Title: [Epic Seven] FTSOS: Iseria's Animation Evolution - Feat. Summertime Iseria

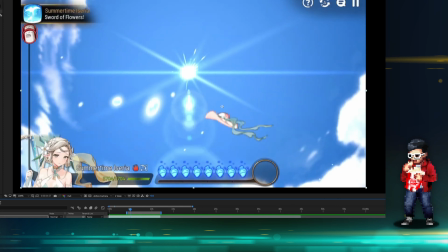So in terms of getting code to move a flat graphic across the screen
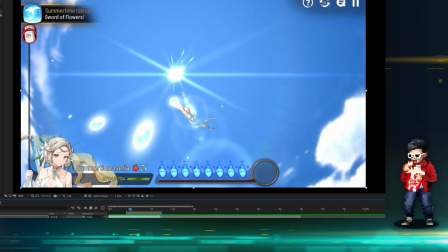versus you having to do multiple images and frames, it costs less to do this in terms of the load on the game,
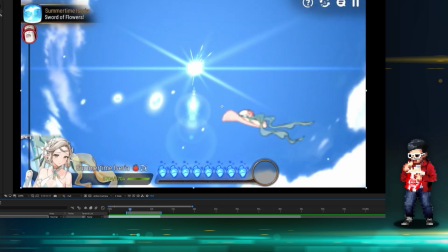because at this point we already have dynamic things loaded into the game. We have the UI back.
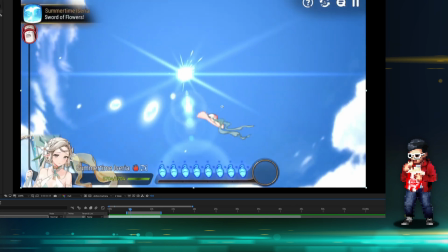The UI has their own animations.
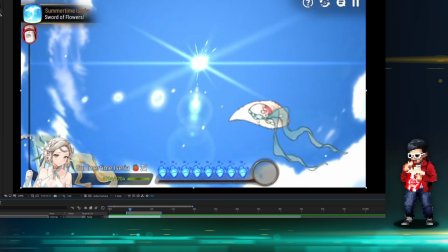The soul animations are always the kind of moving and like a flame-like, and then we have the dynamic objects to be hit in a sec.
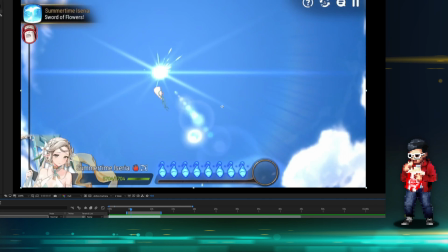So the hat, again, we're flying with it, and the sun with the rays proved to be a very, very useful tool here.
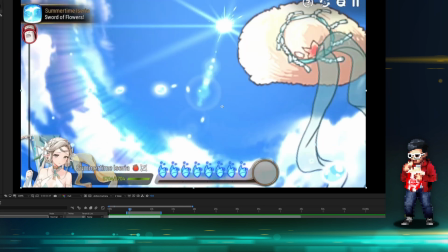So as we're analyzing this, I just want to point out, how do you sell the distance of that sun?
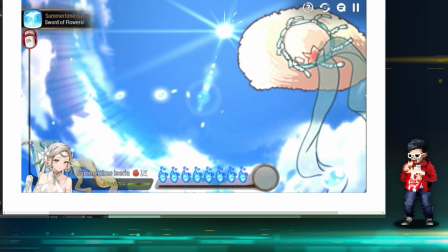We already know inherently the sun is very far away, right? But they helped it by using these clouds as a reference point. So the sun is our focal point, and the rays are used not only,
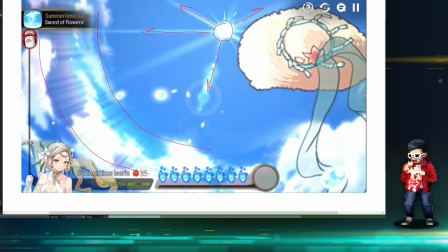you know, as something that's like helping sell, but I'll talk about this later. They're using this as lines to help our 1 point perspective.
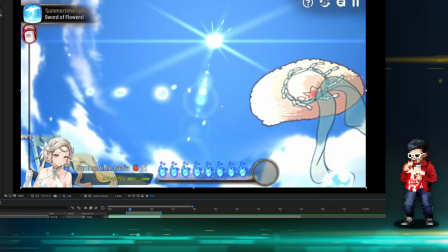So just keep that in mind. So as the hat is flying in, the sun becomes the focal point, and they're gonna just make the hat disappear.
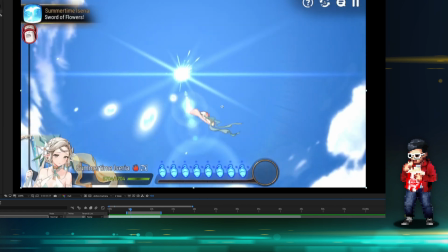As the sun is moving, we get those water drops. It's a very, very nice touch actually, those water drops coming down.
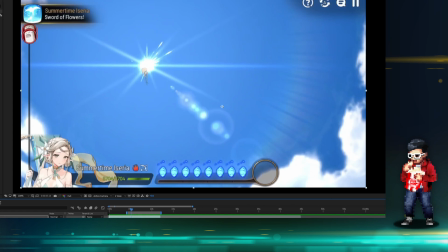It helps keep things more interesting, even though again, there are only a couple frames, so your eyes may not even be attuned to it.
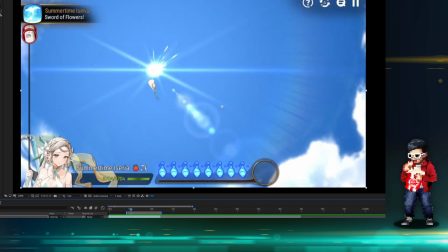You can see how that hat is still the same hat. You see how it's static here?
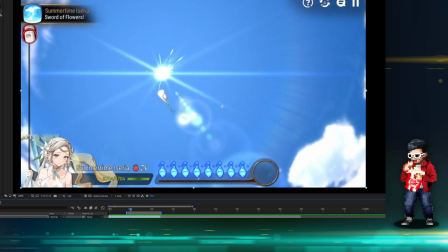Oh, actually they changed it. From this point on, they changed it to another image, but it's static, right?
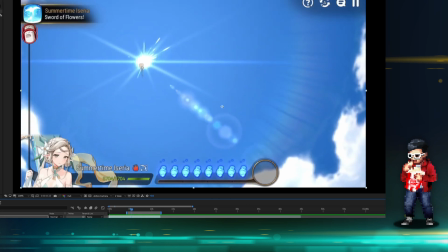The tassels are not moving, but it's fine. It's fine. They need to keep the load down, and you can see the quality of the hat, right?
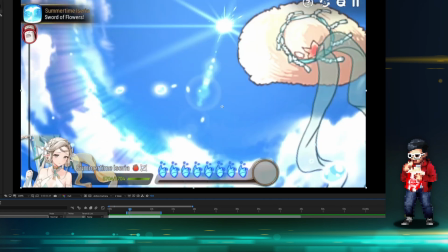And this is why back here the quality is so bad. It's because it's actually just an image that they zoomed in.
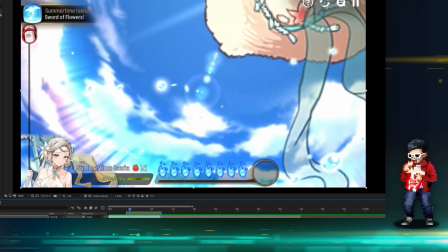They can't have a big image like that. It costs too much resource, and it would cause laggy animation. So they had to basically do a small image, and then they zoomed it in, or scaled it up rather, not zoomed in, scaled it up to help sell that.
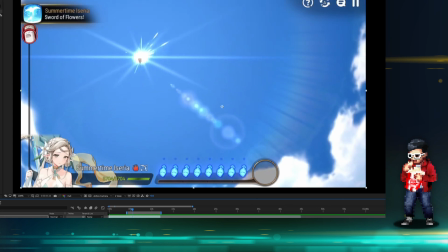But because it happens so fast, your eyes will not really know about it. So as this falls away, check this out.
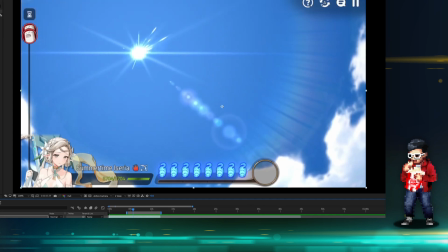So the hat disappears, easy, fading animation. And then what happens here?
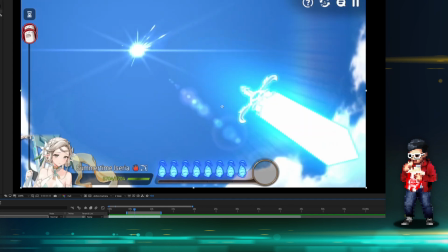So the sun becomes a very, very good point where that, because your eyes are lit up, right,
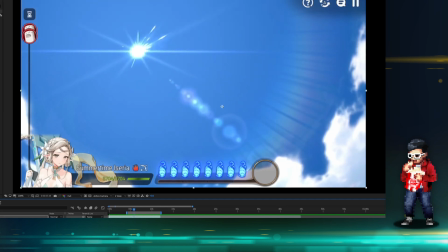by the hat, the sun becomes a very, very good point of selling where those swords can come from. Although you can arguably say that, well, that doesn't make sense, it comes from the sun. No, it's just that they had to find a different way to actually achieve this.
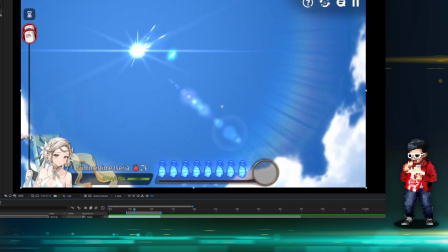So the swords actually come down really quick. I actually didn't notice it. That's 1 frame right there.
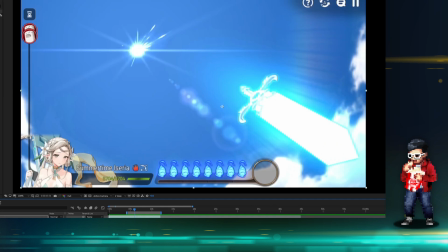They decide not to stretch it because these swords seem to be sprites as well. So check this out.
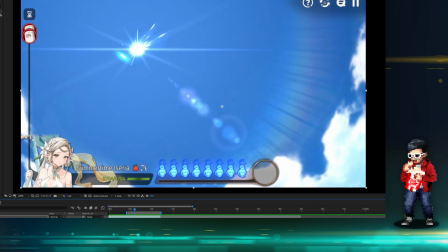Let me see if there's a couple swords that happen at the same time. Yeah, so like, so this one I think it's a dynamic image.
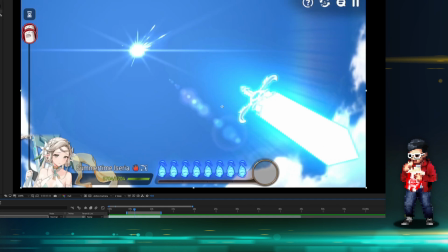In terms of, not dynamic image, it's a flat image that they skewed. So they didn't draw it like this. So the perspective is a bit wonky, to be honest. So if you take a look at where the
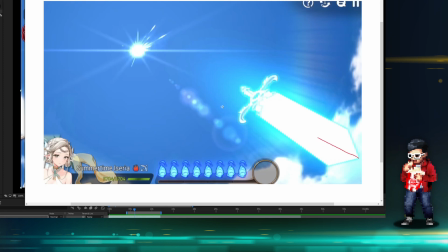where the sword comes from, you can tell by this tip to the oh, my drawing's bad there. Hold on. I'll try to do this as best as possible. I'm using my mouse, so I'm trying to draw lines. You can see that the line doesn't match up to the sun. But maybe they're not trying to do that, but the perspective is definitely off.
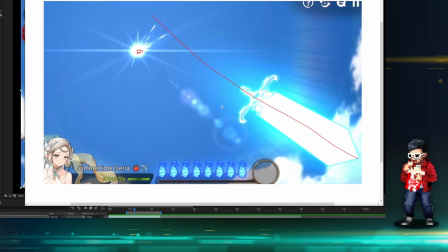So in terms of the 1 point perspective that they established in the sun, this is actually not correct. The sword, unless it's flying in a skewed angle, it would actually never do this. So in terms of these lines, they should be pointing to the sun.
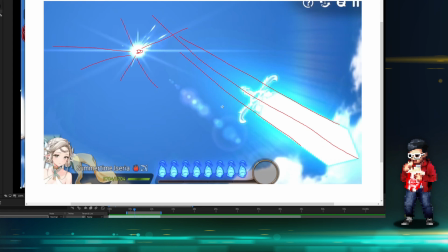But it happened so fast that, you know, when I was watching for the first couple times, the point of interest, or the perspective point, was actually coming from the sun.
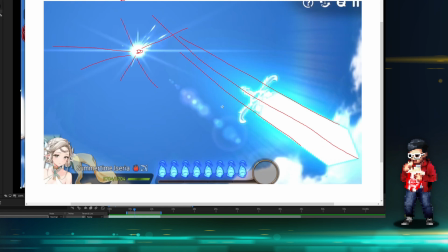This is why I wanted to talk about it. The perspective point will eventually end up, the vanishing point, what we call it, it would end up like up here somewhere, probably further than that.
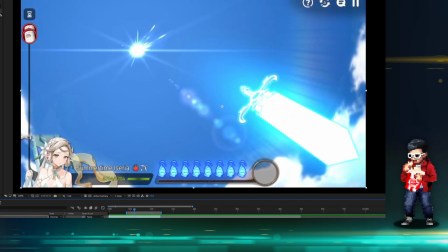So they kind of went off on it. When this is why you can tell that this is probably just like a flat image. It was drawn as a full-size sword, but they skewed it for this purpose.
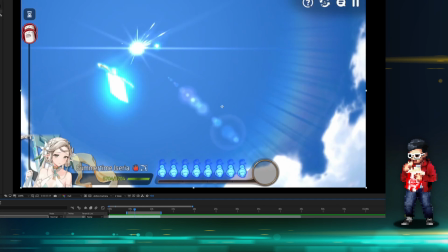I think I know why though. Let me play a couple more frames. So you can see this sword is actually very, very wonky now. Like I said,
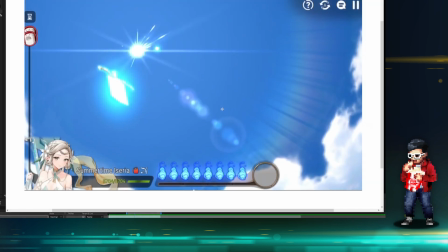the perspective wouldn't make sense unless the swords were actually flying in a skewed perspective in terms of like in the reality of it. I don't think that they meant to do it this way though. So you can see that the swords don't even look right. You can actually tell it's an image that they've kind of skewed, right? You can tell with the, what is this called?
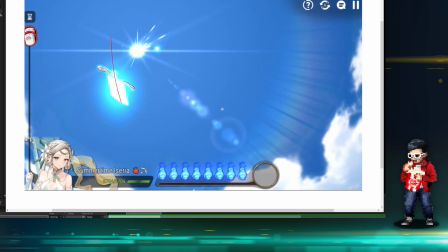The hilt? The hilt, the perspective of the hilt is not right, and this is kind of like this. This one, the other one here is coming down, and I'll do the frame by frame.
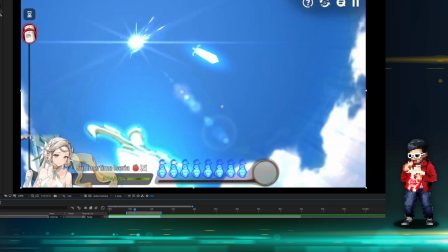Oh, whoa, this one is odd. So there's definitely some things that they could tidy up here.
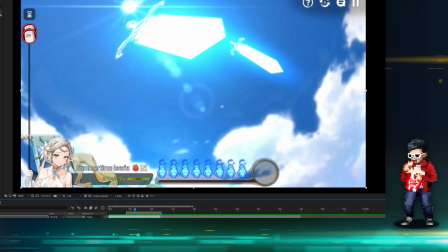I don't know if they did this dynamically, so therefore they couldn't get frame by frame.
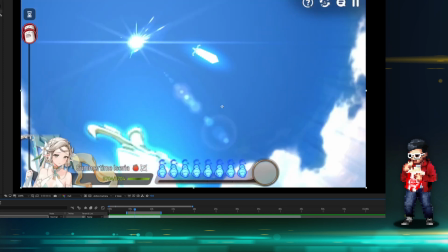But you see how that sword here, that sword,
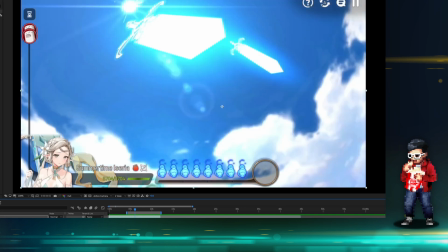stays in the same place? whereas the other one is moving, but you understand what I mean, right? Like it's not transforming with the camera angle, so it actually just looks kind of out of place.
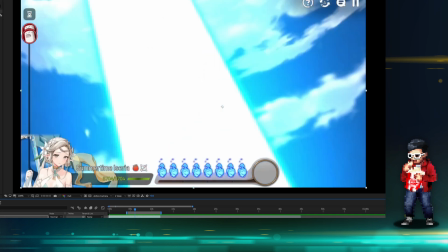And then we get this transition where this sword kind of takes over.
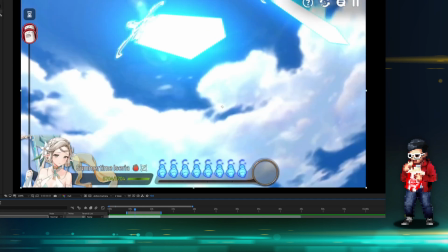So at this point, like they got a couple of swords flying in, so our eyes are already kind of assuming that, you know, the swords are flying down.
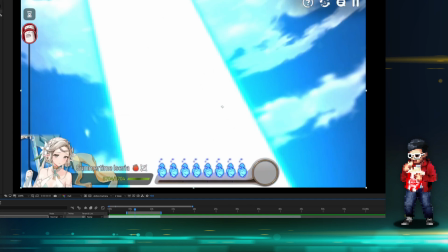And so with this kind of white mask, it does help. It does help, and we assume that this is a sword.
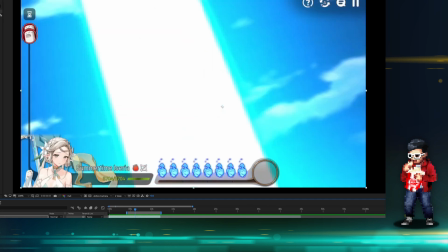Now, even if we don't know if it is a sword, it doesn't matter. It's helping to sell this next frame, which here they did it really wise as well.
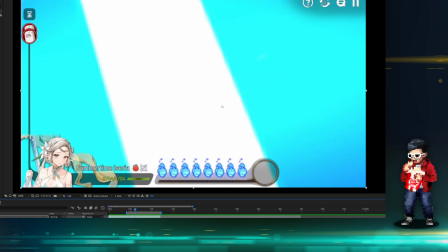Faded with a gradient. So you don't know now how far the swords have to go in terms of hitting the sea.
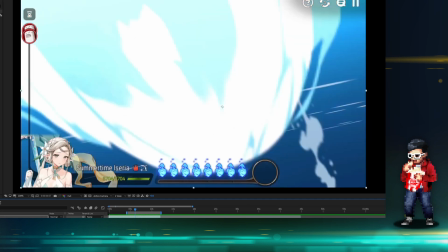They just wanted to cut to the chase, and it works. It works.
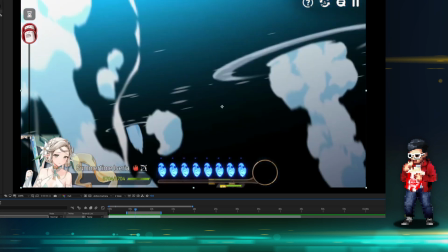This impact of the water, the camera slows down here, and then the swords plunge into the water.
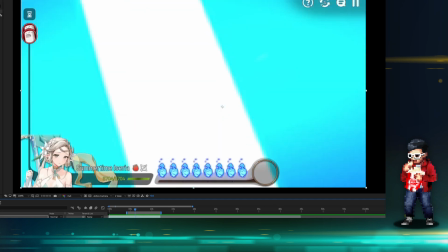The camera slows down with the same kind of speed as if you would have fallen into the water.
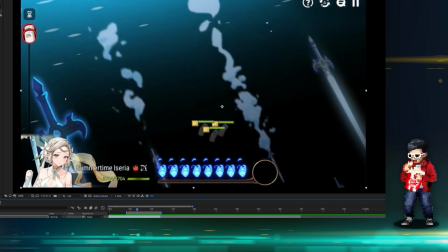So it eases out, which is very, very nice touch actually.
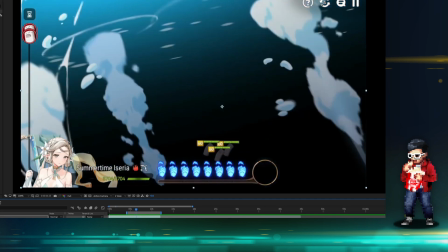So it happens really fast, and as soon as you hit the water, the camera slows down as if you were looking as if you were the sword.
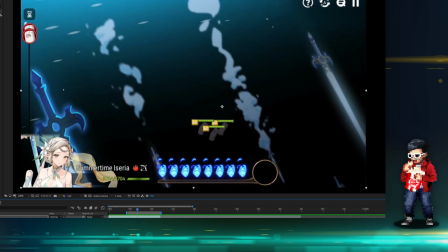And so it really feels like there's like a gravity to it. There's a real like physical property to this animation as well.
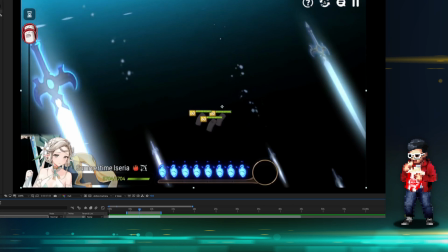That's something that's very, very nice. The hand-drawn portion, and you can see those swords. I think that what they did was they skewed the swords that you see on screen. In fact, they're still a bit skewed.
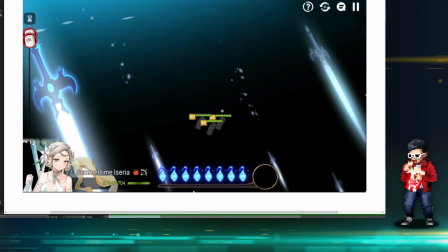Like this. So you can see like the hilt there, the perspective doesn't look right. It doesn't look actually three-dimensional, right? It looks flat. It looks like a flat image that you've kind of like turned, right? But I think this is what they were using for the swords dropping down, which is why it looks kind of strange.
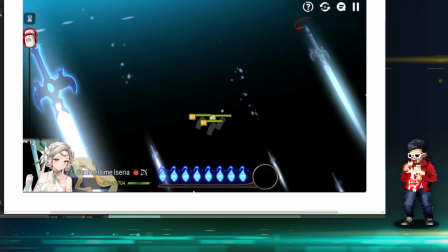It might have been a different sprite too, or maybe they had time constraints and they couldn't polish it up,
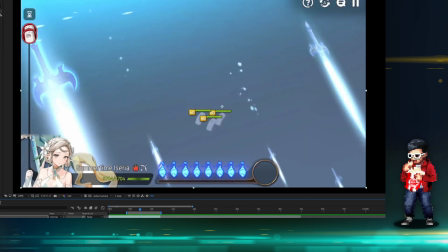or they played the animation and just like, well, no one will notice it anyway until I did a breakdown of it.
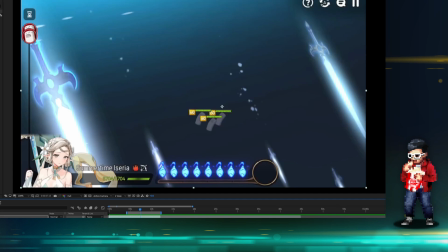This part again, very, very cool as well.
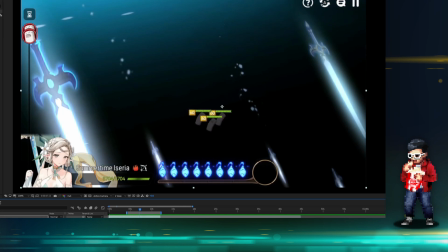This is basically flowing in and out of sprite animation, out of hand-drawn animation, and they decided to do one more hand-drawn animation portion. So the dynamic objects are seen here, whatever your enemies would be, crow, whatever, you know, instead of the sandbags.
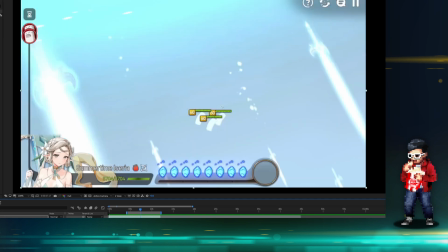You get the point that they're hit, or they're about to be hit.
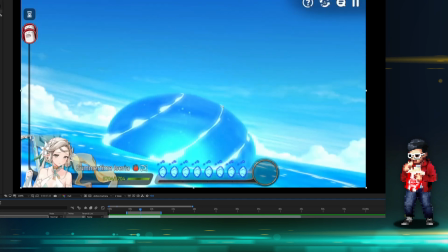It fades to white and it cuts to this outside portion again as we see this huge water explosion.
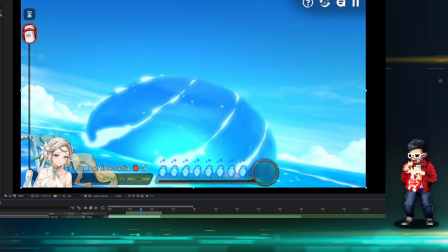So very, very nice. They're still keeping up with this kind of spiral motif, which is nice.